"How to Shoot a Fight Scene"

Today, we kick some ass inside a hallway.
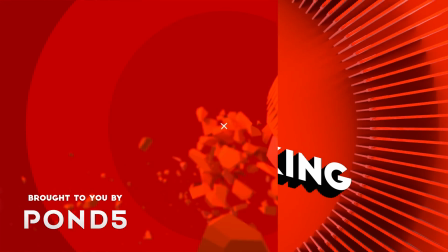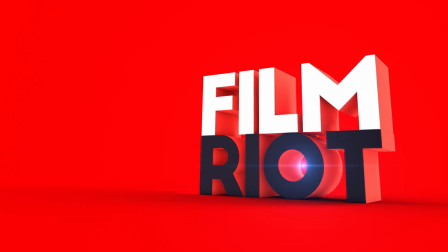Welcome to Film Writers, show takes mystery out of the effects and techniques, going some of your favorite Hollywood films. I'm your host, Ryan Connolly, and today we hit week 3 of our action series. And like I've told you every week, make sure you're checking out our full episodes on DJI's channel right here. We have a bunch of stuff there that you're not going to see on our channel. And if you have not watched the hallway scene, we're about to talk about it. So either go here or here.
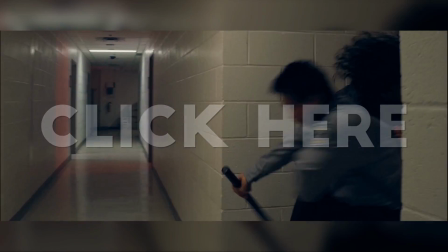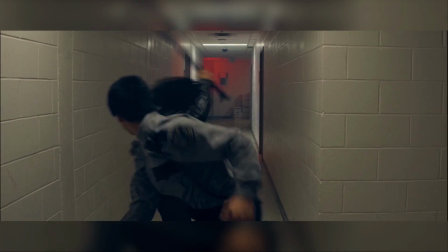Out of all 5 of the action scenes we shot, this one has my favorite fight in all of them.
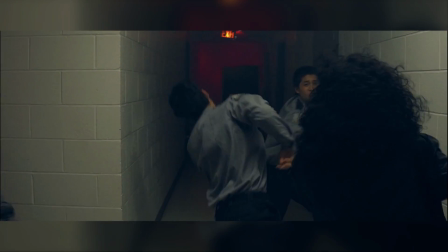I've wanted to shoot a fight this way for a long time, where the camera moves fluidly within the fight inside of a tight area so it all feels claustrophobic and connected.
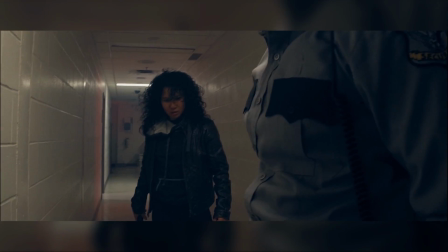But I've never had the tools that would help make it work the way I wanted.
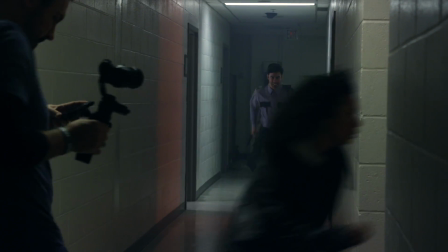And again, like I said in the foot chase episode, we did do this project in partnership with DJI, and they gave us a budget to help us make the scenes and to make videos for their channel. But I'm not getting paid or even asked to talk about their products or them on our channel or any Film Right episode. These are all just my honest opinions.
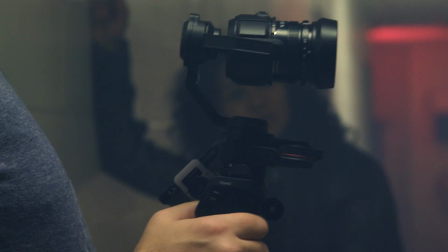So with that said, the OSMO is an out-of-control dream come true for shooting action, in my opinion.
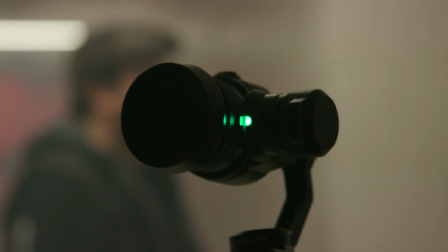Some advancements are needed with the low light and image quality, but even starting out with this first iteration, both of those things are shockingly solid for a camera system like this.
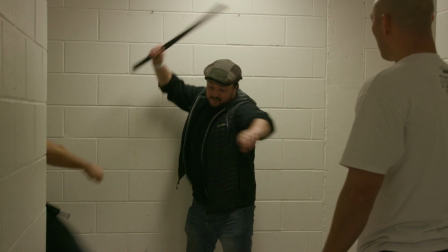But to shoot this moment of action, I didn't storyboard or even shot list anything. I just watched the choreography a few times, feeling out the pace and the area it filled up.
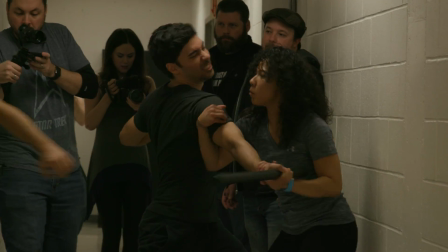Then I grabbed the OSMO and walked through it with them a few more times, going slow so I could really get an idea of the movement.
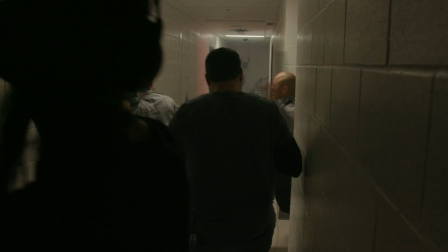So then when we shot, it became a dance between me and my cast, moving around the scene with the OSMO to put the audience inside the fight. And a great example of this came from a moment that was actually an idea from my stunt coordinator, Trevor, Addie, and that's this shot right here.
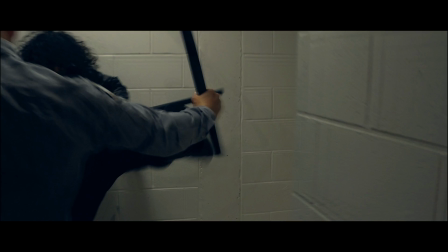We follow the arm around until she kicks it, then we move past into her kicking the second guard.
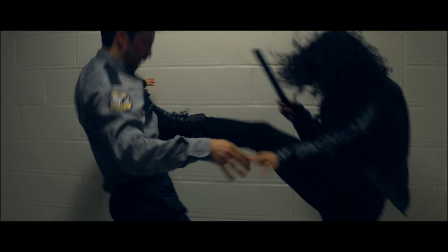It's moments like this that add that dynamic feel to the fight, and most importantly, added that experience of being inside of it.
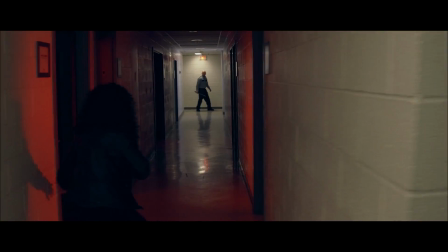Another big consideration for me were the reveals in this scene, because I wanted it to feel like we were inside the fight,
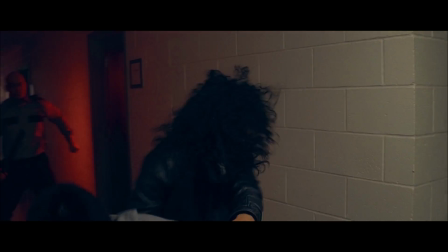and from her perspective, all of the shots were designed to be an extension of her experience of this moment. So we often don't see the danger until it is time to react to it.
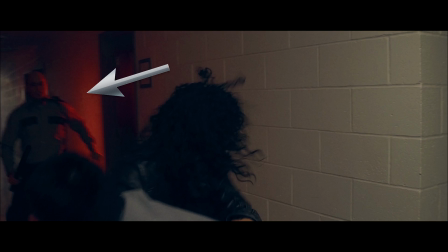So she needs the guard here, then we get a glimpse of the guard running up behind her, then we spin around the wall to reveal him only when she sees him.
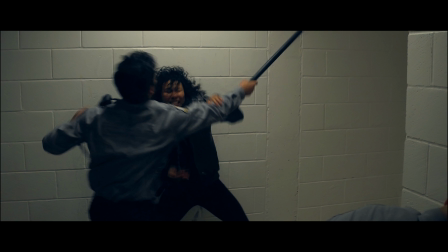Then we don't see the second guard until he's coming in while swinging at her at the same time that she sees him.
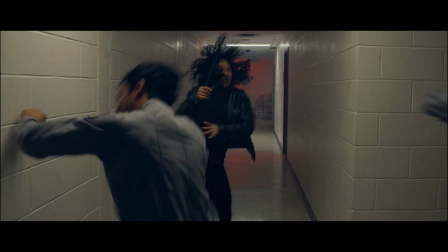Then after this moment, the way we reveal the guard that got kneed coming back in is through sound.
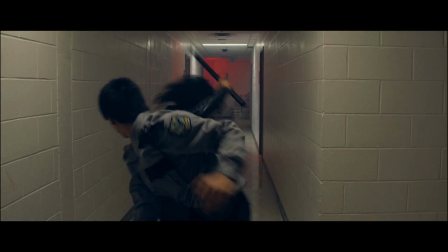We hear him yelling at her as he comes in with the swing, since that's what calls her attention toward him too. Then one of the best examples here is when we move back with her as she gets hit again,
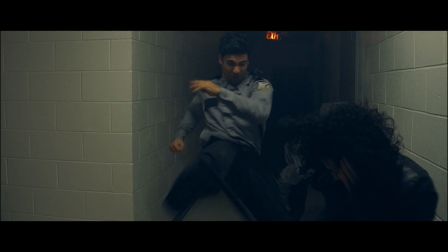then we reveal one of the guards coming in with another attack, but again, we only see him when she does. So the entire fight, my idea was to not put you at an advantage over her, seeing things before they happen.
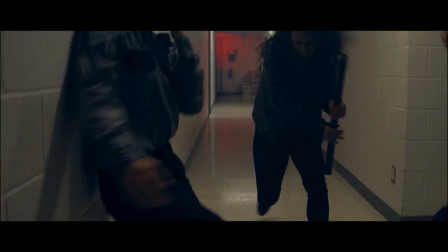Instead, we're getting attacked in the same way that she is, trying to push the idea of being in it with her.
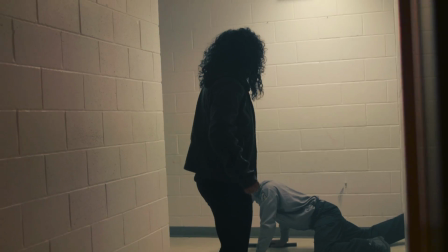And action.
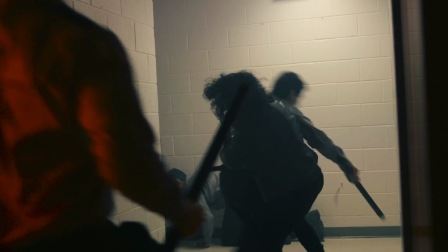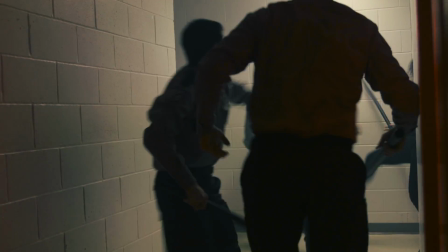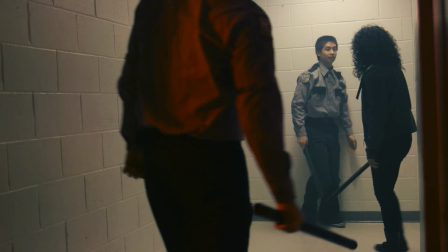Then we have the 180-degree rule, which first of all, I've said it a few times before, in my opinion, there are no definitive rules in filmmaking except entertain your audience. That's it. All the other rules like the rule of third, the 180-degree rule, the ideas of composition, 3-act structure, and so on are all templates that are nice to have so you can build on them, but if you understand them, you can break them like crazy. Nothing drives me more insane than when someone complains about the 180 being broken when it doesn't really matter. The main reason for this rule, which really should just be called a suggestion, is to keep your audience oriented to the scene so that they know where everything is in relation to each other and where characters are looking. It is a logical rule that is a must to understand and one that I often stick to, but it can be broken like crazy and really have no bad effect. The latest Captain America movie is a good example of that. A bunch of the fight scenes completely ignore the 180 and it totally works. Again, it's an important rule to understand, but one that you can break if you know what you're doing.
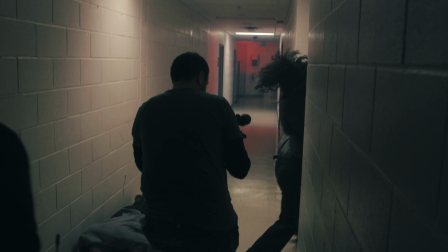All that to say, I did try to stick to the rule in this scene. For how much was going on and in the type of space that we were in with the plain walls and all, I felt it was important to guide the audience through the space so that they always knew where we were facing and who was coming at our hero.
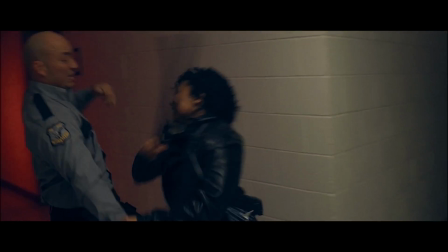To do this, I would keep creating my lines over, like moving to this side of the room before going over his shoulder, then back to the other side of the room before going into this moment,
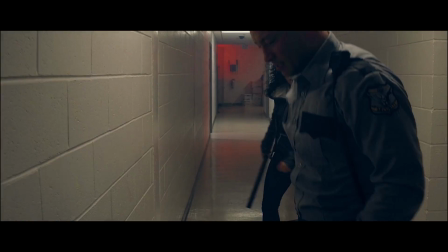then moving around our guard to create this new line for that final fight moment.
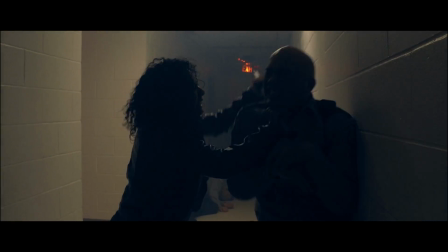But it was a collection of all those things that helped me get the end result I was hoping for, and one that hopefully gave you, the audience, the experience that I intended.
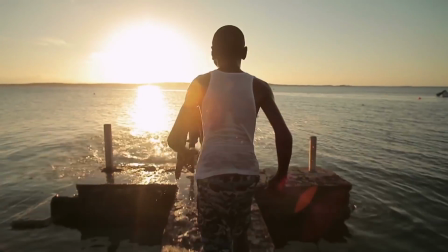Pond 5 membership plan is an incredibly helpful tool in the creator's toolkit. A Pond 5 members get a monthly allotment of downloads to their special memberships collection,
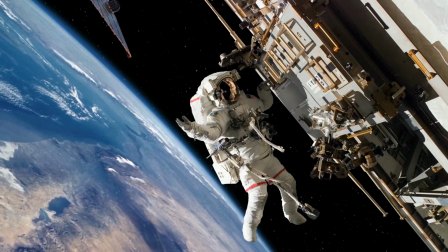featuring a selection of hand-picked rich media files for virtually any type of creative video or film project, whether they're passion projects or commercial works.
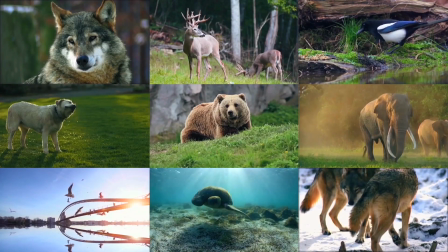Pro membership plans have 5 HD video downloads a month from their unique membership collection.
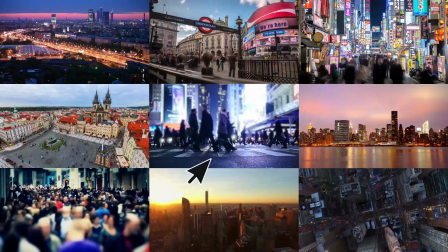Premium membership plans get you 10 downloads a month from a more enhanced membership collection that includes HD plus 4K video, music, tracks, sound effects, and images, and every plan gets a lifetime 10% discount off of everything outside of the membership collection.
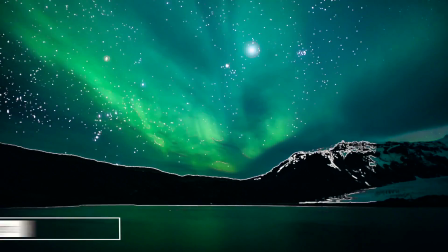Membership plans start at just $99 a month with varying membership prices and plans suited to your creative needs. And film writers can buy any membership plan, pro or premium, at 30% off just by going to this link or clicking the one in the notes below.
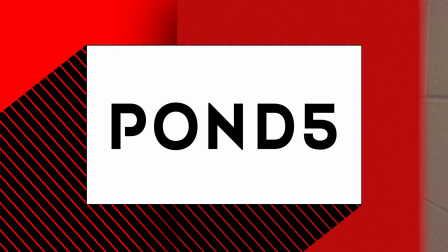Action!
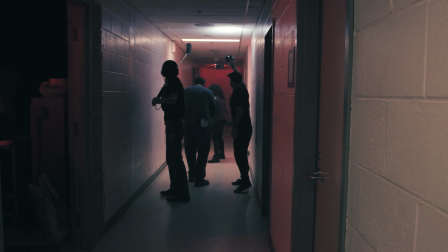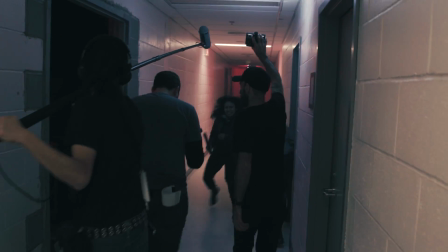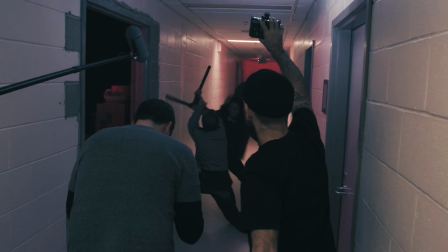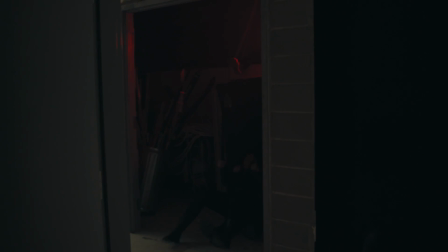For the second fight scene, which was between Ieisha and Loyd Bateman, I wanted it to feel more like we were experiencing it all through Josh's character's point of view.
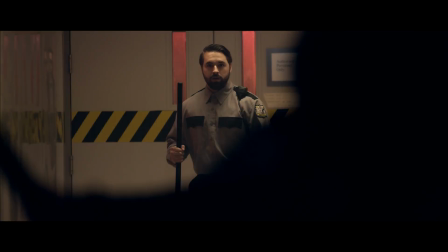So every shot is representing how he is experiencing the moment, feeling trapped and at the mercy of the outcome, honing in on the sounds inside the room, and so on. It was a much different feel than the first fight, but my thought process was all the same, which again goes to the whys of each decision like we've been talking about.
Talent coming through.
Then of course there was the stunt, which was just all Loyd launching himself into a friggin' wall like a total boss.
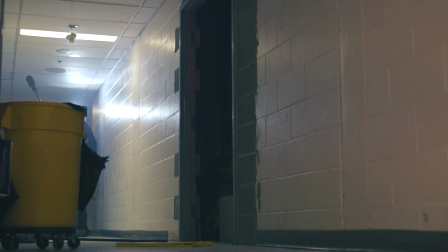3, 2, 1, action!
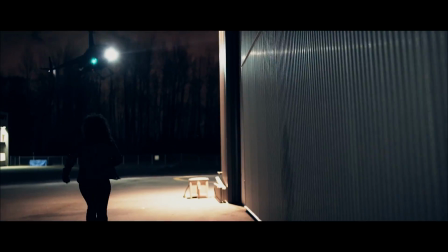And finally, we have our helicopter shot, which we were able to get thanks to the completely awesome Brad Friesen.
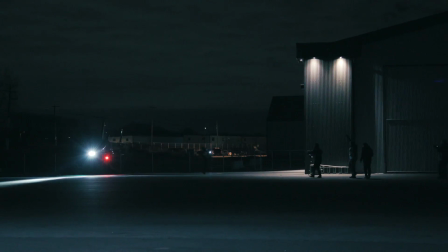He's a helicopter pilot in Vancouver that does amazing things. You can see some of his craziness on his YouTube channel right here. He should have all his subscribers on the internet with the type of stuff that he's been putting up. In this scene, there really weren't any visual effects at all.
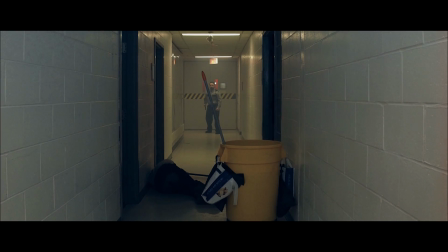The only visible effect that we had was one leg extension right here, and that's it.
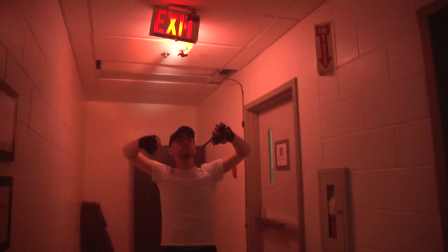We did the rest all in camera, like the alarm light going off, which of course was just a practical effect,
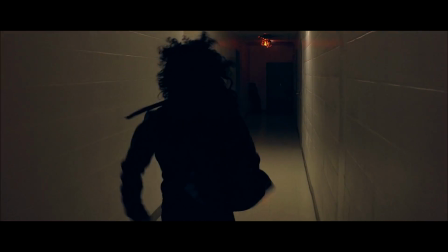which my DP Josh Knepper set up by having a light with a red gel on it and then someone on a dimmer.
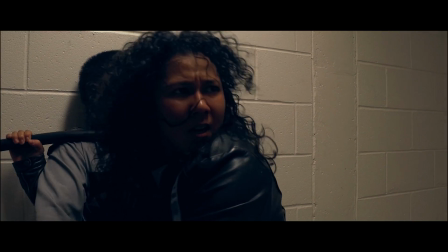That's it. We didn't have enough dimmers either, so Josh and his team would have to move it around depending on where I was shooting.
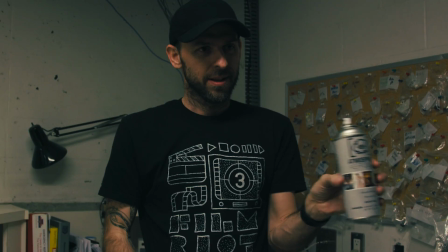And the last thing that we used that's worth mentioning is atmospheric aerosol, which is just haze in a can.
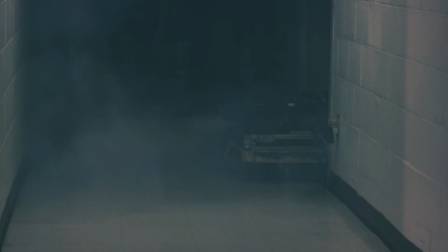We use that a lot in combination with an actual hazer to get that thick atmosphere look in the scene.
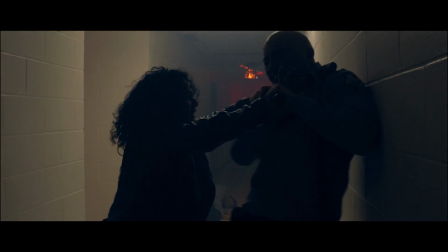It gives us a more full look and helps bring up the shadows as well, which definitely helps when shooting on a camera like the X5. We actually did an episode on that right here if you want to know more. But that's it for today. Again, make sure you check out the DJI episode for this scene. We cover a lot of things that we're not covering on our channel. And as always, check the notes below to see the credits for the scene. There were a lot of incredible people who helped make this scene happen. So definitely check that out. And I'll see you guys next week when we action some more.